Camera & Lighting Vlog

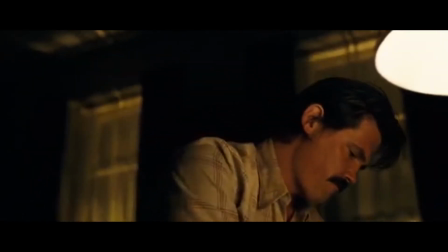(0:00)
In this shot, the light's shining on the money to show clearly what it is and the importance. There are shadows between the hand that slowly work its way up to what he is holding.
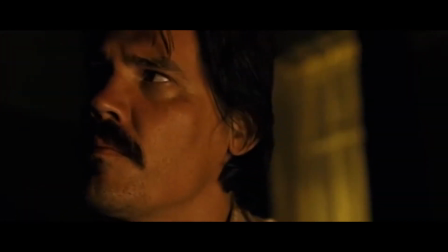(0:07)
This is leading the viewer's eyes straight to the mechanism. A split lighting setup is being used with the light only on the one side of his face.
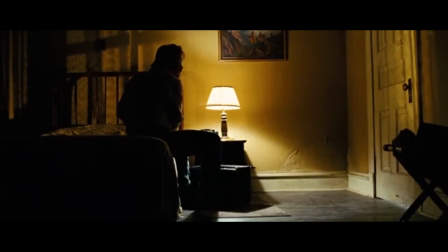(0:14)
This is because the character is looking into the darkness and the viewer doesn't know what is in the darkness. The character is all in darkness.
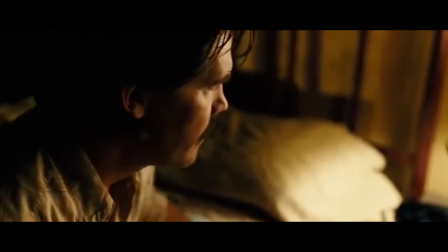(0:21)
The source of the light is coming from the lamp, which is in this scene is a practical light. A practical light is a light that is seen within the shot.
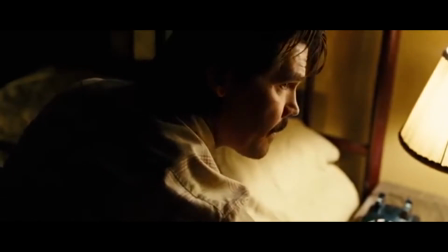(0:29)
Also, low-key lighting would have been used in order to create all the shadows on the back wall.
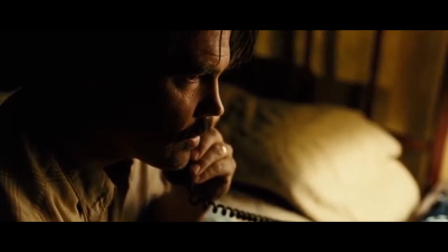(0:34)
The split lighting setup also makes the scene more tense, as the darkness on one side of his face is very uneasy and nervy to look at.
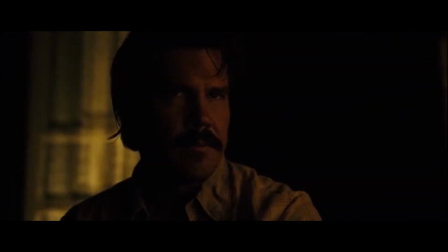(0:42)
The character being in total darkness now makes it seem like he's lost and doesn't have much hope, but also gives the viewer a clear idea that he plans to use the darkness to show that no one is in the room.
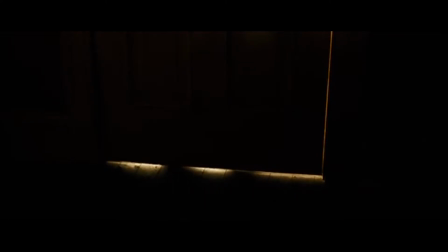(0:52)
Lighting is being used behind the door to show that someone is out there and to show the fact that the main character is waiting for someone to show up. The camera pans up from the darkness to signal that something is about to be shown in the light.
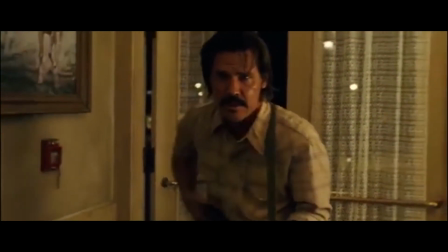(1:08)
This shot now uses high key lighting, which is dominated by white tones and bright lights.
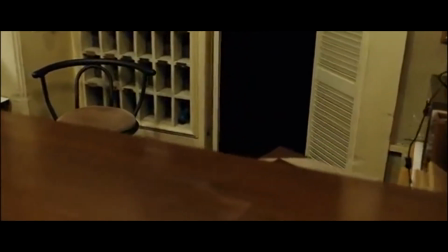(1:13)
This is a big contrast from the shots from the moments before, but this is to give the effect that he has now come into more public and visible place.
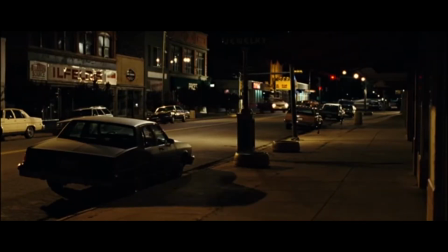(1:22)
This shot is a street view and all the lights are coming from street lights and car lights.
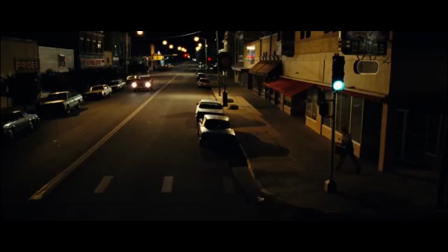(1:27)
Low key lighting would have been used as well, which causes all the shadows on the ground.
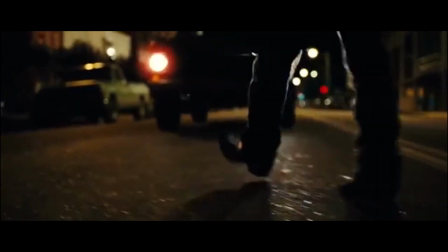(1:33)
These shots look really blue and dark, which gives the effect of it being cold.
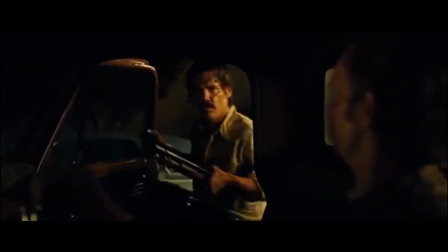(1:37)
This makes the viewer feel like the situation is bad and makes it more tense while watching.
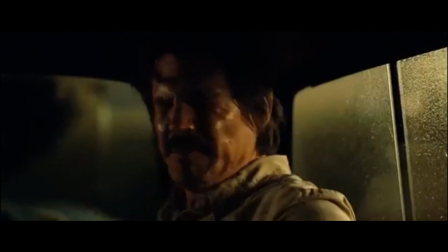(1:42)
The lighting inside the car is made to show like it is just street lights lighting the scene,
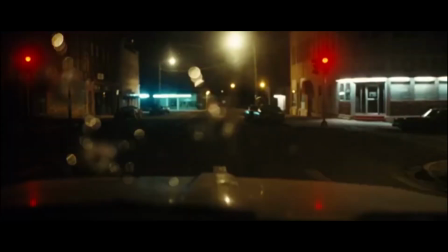(1:47)
but in reality they have used split lighting setup with a small light shining on the driver's face.
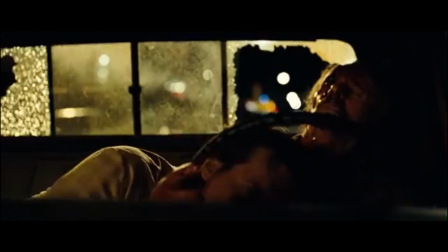(1:51)
This again is to make the scene even more tense.
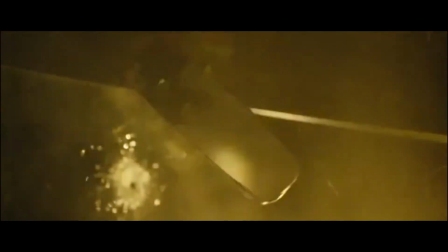(1:54)
Practical lights are being used throughout all these shots as he's driving off, and you can see many bright lights blurred out in the distance.
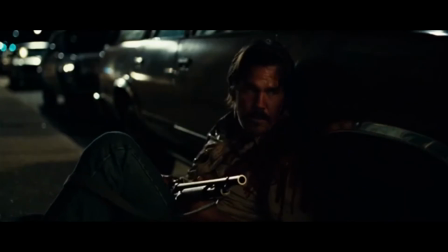(2:01)
This shot shows the bad guy as a silhouette as he slowly gets closer to the camera.
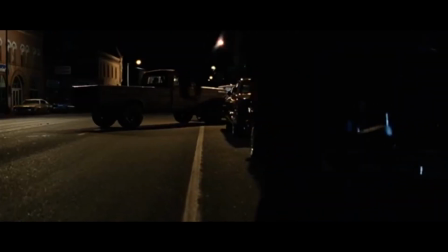(2:06)
The rest of the shot is slightly lit up. This gives an unknown effect as the viewer is unsure as to who is approaching him.
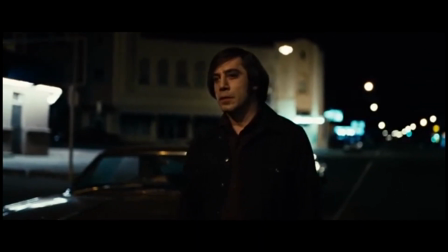(2:13)
Finally, it shows a clear shot of his face where a key light would have been used.
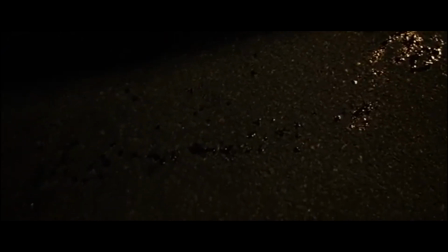(2:17)
This is to completely light up his face so the viewers can clearly see his facial features and expressions.